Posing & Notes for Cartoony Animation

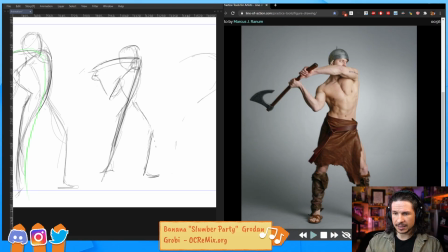4976s
So, we've got that. Does that feel stronger?
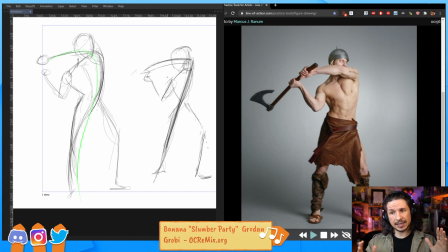4983s
Yeah, we've got that nice straight in there. It's really pushing that weight forward into the shoulder. We feel like this is leading a little bit more right now compared to here, where it's feeling like he's leading more in this area of the body instead of in the shoulder.
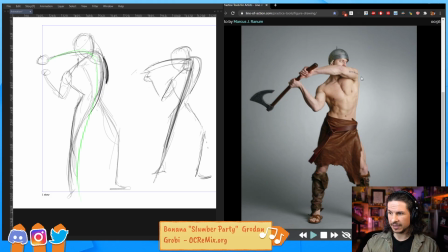5002s
You can kind of feel it in that. It's like he's leading with his lats, that muscle right here, versus leading with his shoulder, which makes it kind of feel a little weaker. Okay, so with that, how else can we push this?
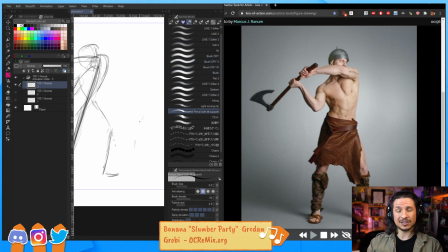5021s
Now, just to show a little bit of a different way of doing this, another way I like to do these types of drawings is with just a big wide brush.
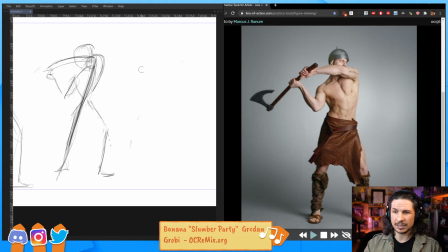5030s
If you're having trouble with a thin brush, and this is more for digital, try using a thicker brush. It makes it so that it's easier to forget about the details and focus more just on the line of action and the core.
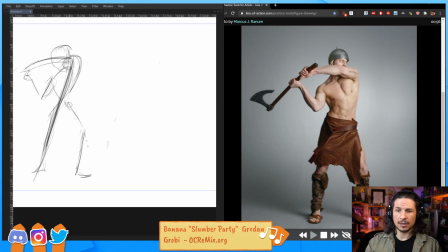5042s
Okay, so how else can we push this? Well, one thing I feel is that we could just round it out a little bit more at the top and add more weight to the axe here. So kind of go a little bit more like that.
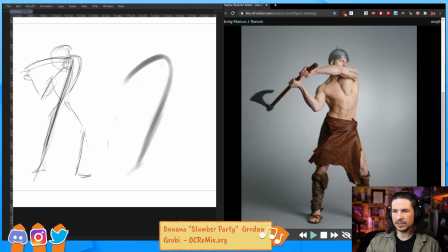5064s
Just really exaggerate that weight coming up and over so that we'll have more motion going down afterwards as they swing. So let's kind of try to push this here
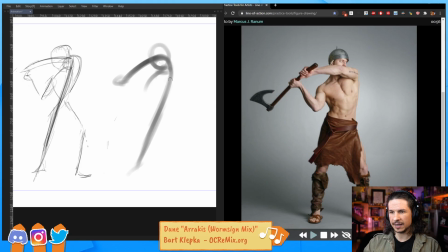5082s
even more, maybe even add a little twist to the body there. And then if we really want to exaggerate,
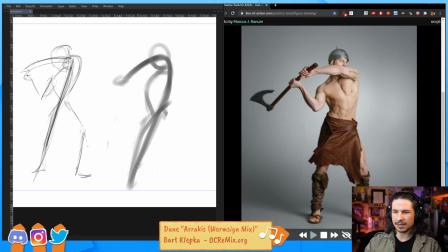5098s
what happens if we take that line of action and bring that leg up? So we go into something like this.
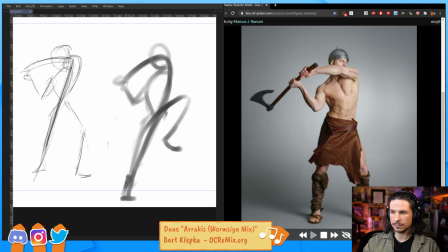The whole shoulder is there. Let's clean up that arm.
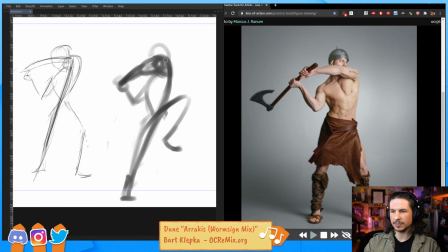5128s
Trying to think of the forms of the arm so I get the actual proportions correct. So how's that? Well, that's definitely feeling stronger now.
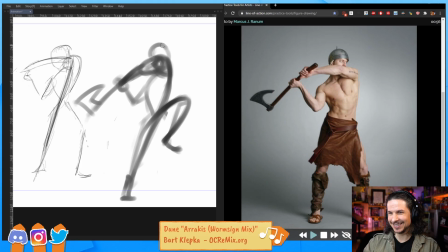5143s
I like the bearded axe. So cool. There we go. So we've pushed that line of action. Our line of action is now going all the way through.
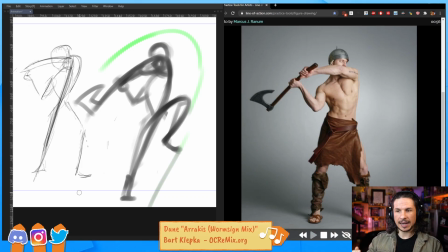5159s
We're going all the way through. We're getting that straight. And now we're using that leg to push it even more in there.
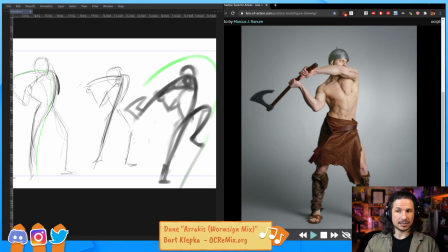5168s
So we started from this, and now we've gotten to that. And it's just analyzing and thinking through. And this takes practice. It's just doing this many times, analyzing cartoons.
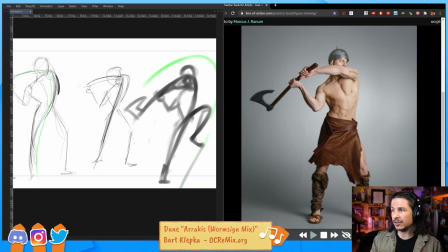5181s
So what I did at the very beginning of the stream, where we looked at a run of a person, and then we looked at a run from Bugs Bunny. And look at how they exaggerate things. They bring the knees up. They add a little bit more tension. If we want this to feel like he's about to explode with energy, well, we anticipate more.
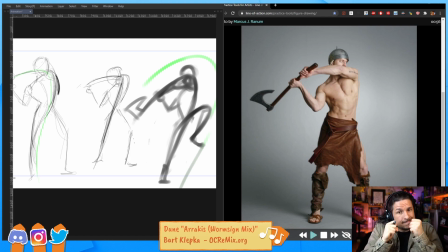5200s
We bring everything in so that it explodes bigger. So by bringing that leg up here, it'll give him momentum where he can kick down and then swing the axe down. It'll be really cool and really interesting. Versus just having the legs on the ground.
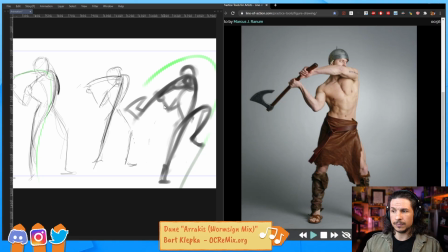5215s
Just, that's it. So this is the exploration pass.